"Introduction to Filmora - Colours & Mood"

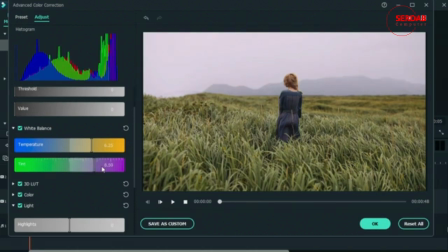Purple adds a royal mood to your clip. So just by adding this purple tint, I can make it look as if this character is actually she's really important and she holds a lot of power.
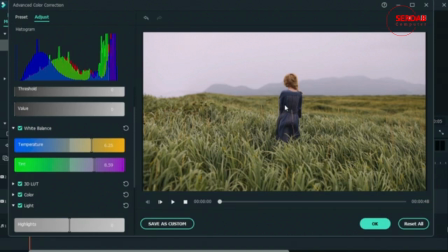If you look at the sunset, you notice a lot of purple tones in the sunset. So that feeling you get from looking at the sunset, you can recreate it here using purple and warm colors.
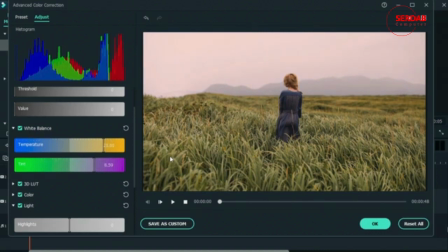We're going to learn about what each colors mean soon, but just by moving a few of these sliders, you can change the mood of your clip. Let's undo this.
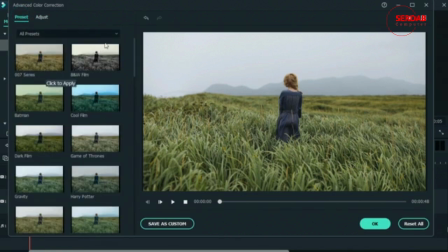And look at some of the presets that we have. Let's go to some common ones.
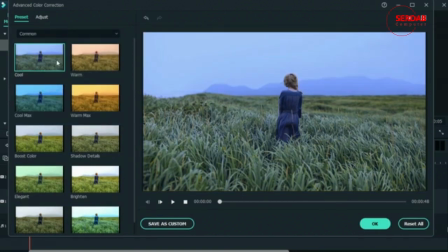You can immediately make your video cold or warm.
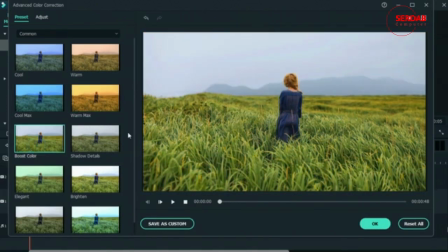You can boost the colors with one click. This is a pretty neutral color grading. You don't really feel that much to it. You just get that sense of freshness because of all the intense and vibrant green that you see.
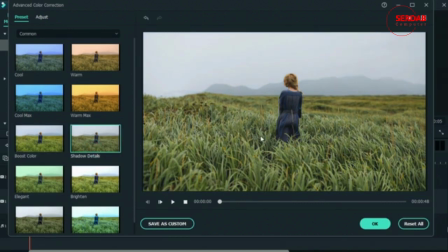We have shadow details. It's a bit more gloomy because we lost those vibrant colors, and our clip is now a little darker.
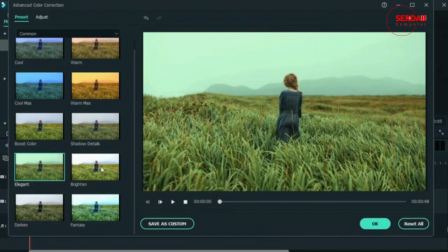You can make it elegant. Just brighten everything up,
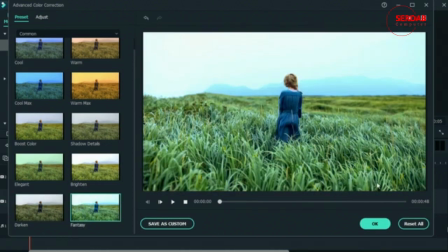darken everything up, make it look like a sad film, or leave the colors way too saturated.
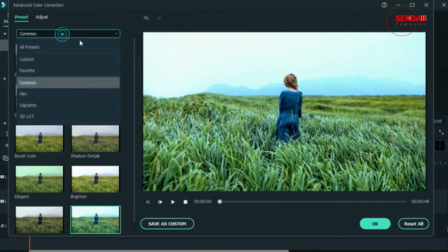Doesn't really look that good in our clip. But if you go in the 3D LUTs,
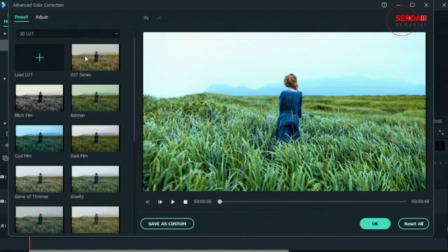you get some color grading from popular films like 007 series, Batman,
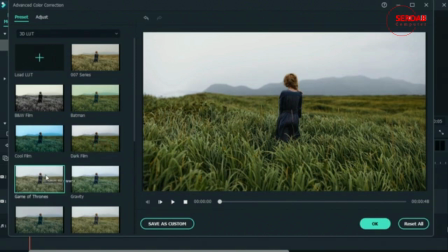dark films, Game of Thrones,
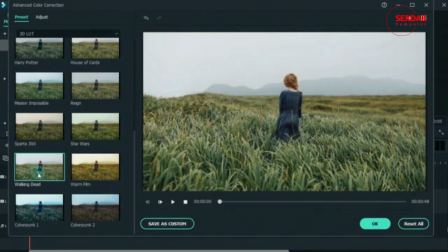Sparta 300, Star Wars, Walking Dead, Mission Impossible, Harry Potter,
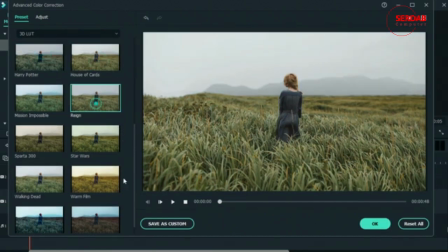House of Cards, and many others.
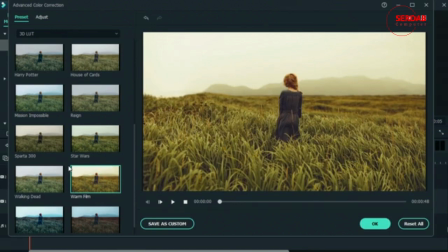So you can just come over here, use these 3D LUTs to quickly change the mood and tone of your clip.
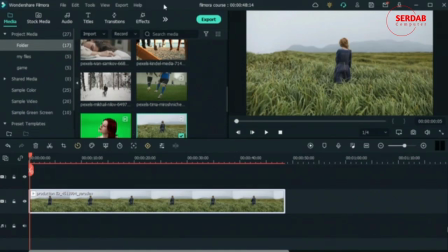Let's reset all, hit OK. You can also get more color grading effects over here.
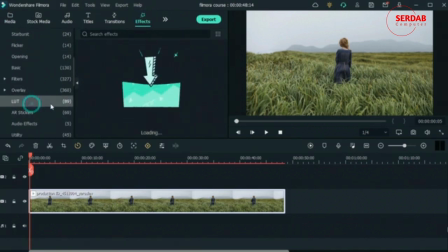You just go to, you have more LUTs here.
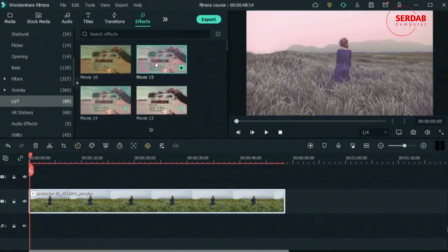As you can see, you can double click to see a preview on your video.
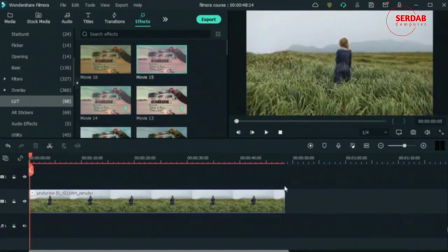Okay. Now let's learn more about each of the colors and see what they mean and how they affect your clip alone and combined with others.
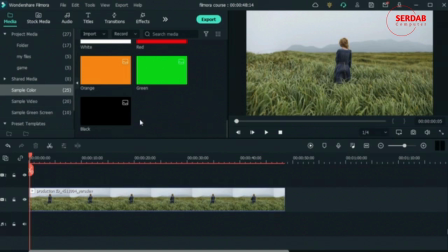Alright, so I got these sample colors right here just so you know exactly what color I'm talking about.
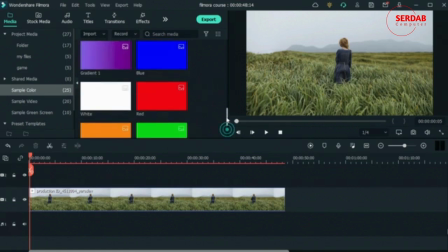Let's start with the color red. So what does red mean? You've seen it in a lot of maybe Valentine commercials or in a lot of bold statements. So basically, to sum it up, red is for intense emotions,
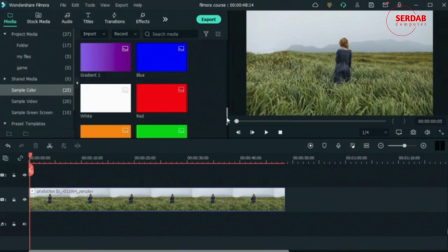whether this is for love, for power, for maybe pride. You can use that color to intensify those emotions. You could just sum it up with intense emotions like passion, strength, love, anger.
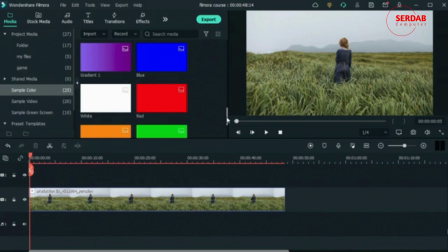That's what red means. And like we said, it's a pretty common color. I'm sure you've seen red used a lot in commercials and in pictures.
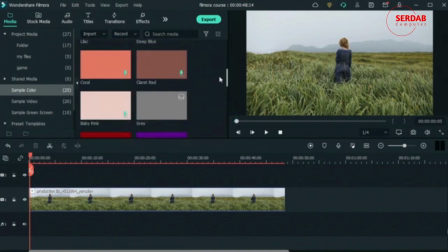Let's move on to the next color, which is pink. Let's just use this one.
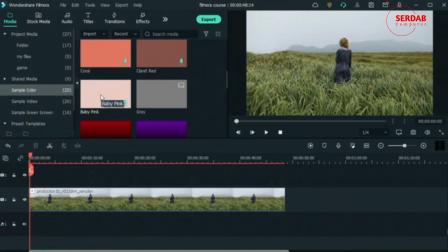Pink, when it's soft like this, I'm not talking about bold pinks, but this pink essentially means things that are innocent and soft. So it does also relate to love and romance, but in a more innocent way. It's not something like red where it's passionate.
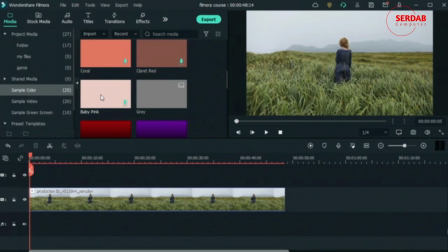And anything related to childhood does have pink in it.